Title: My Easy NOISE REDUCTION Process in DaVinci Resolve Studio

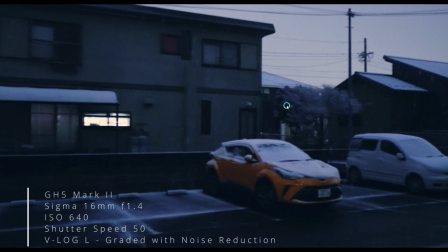3:58 If I'm going to, if this is a production level color grading, I would reshoot this scene and put more light so that I won't use a lot of
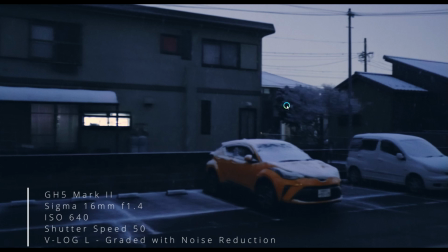4:16 noise reduction that will remove these beautiful snowflakes from the scene.
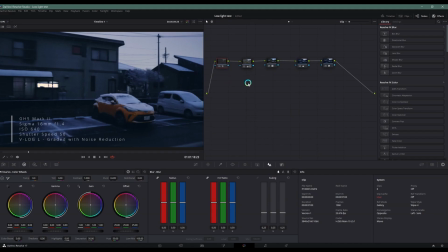4:23 So yeah, let's go to the noise reduction process, which is very, very easy. I just went here and let's reset this.
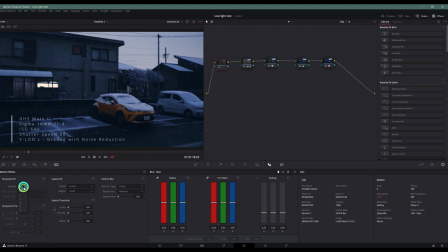4:36 Just go to the first node and then click frames. Yeah, I choose 5 and then just leave this settings. Sometimes I use better, but most of the time I use faster. And then you adjust this part,
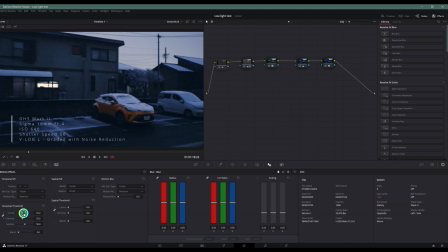4:58 it will adjust at the same time. As you can see, if I exaggerate it, all the snowflakes are gone. And when I remove it, the snowflakes are there together with the noise.
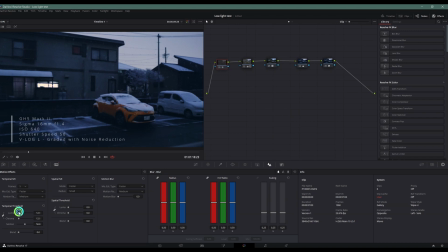5:11 So I just have to be very gentle with it. I remembered I placed it in 18, which I kind of regret. Actually, I wanted to show more snowflakes. I don't mind having
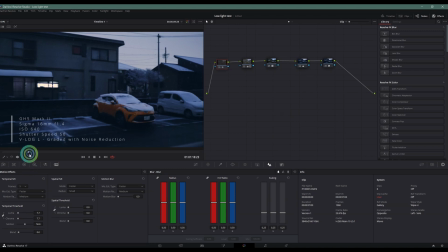5:32 a bit of noise in my image if I can tell my story better, that it was
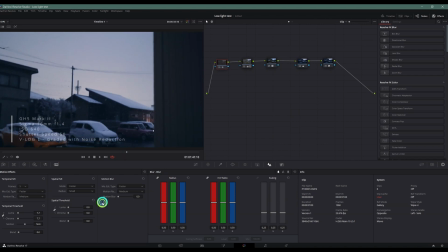5:40 a snowy night, I mean. And then
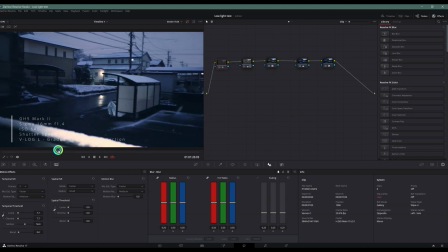5:44 after doing that, okay, I also adjust this part. Make sure to unlink the two, because you don't want this to get adjusted. You just need the chroma. You just put it up and let's exaggerate it.
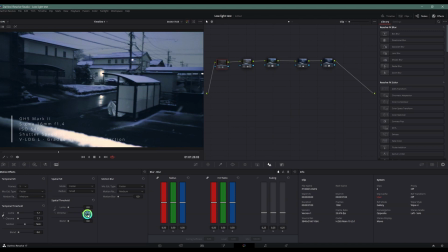6:03 When you exaggerate it, as you can see, there have been some discoloration in the image. So just be very gentle with it.
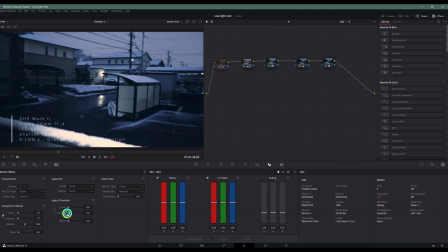Um, 25 is too much. I guess 12 will do. Okay, so yeah, just that, and look at the image
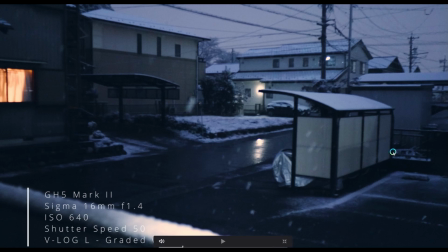without noise reduction. So yeah, it's just that simple when you're using DaVinci Resolve.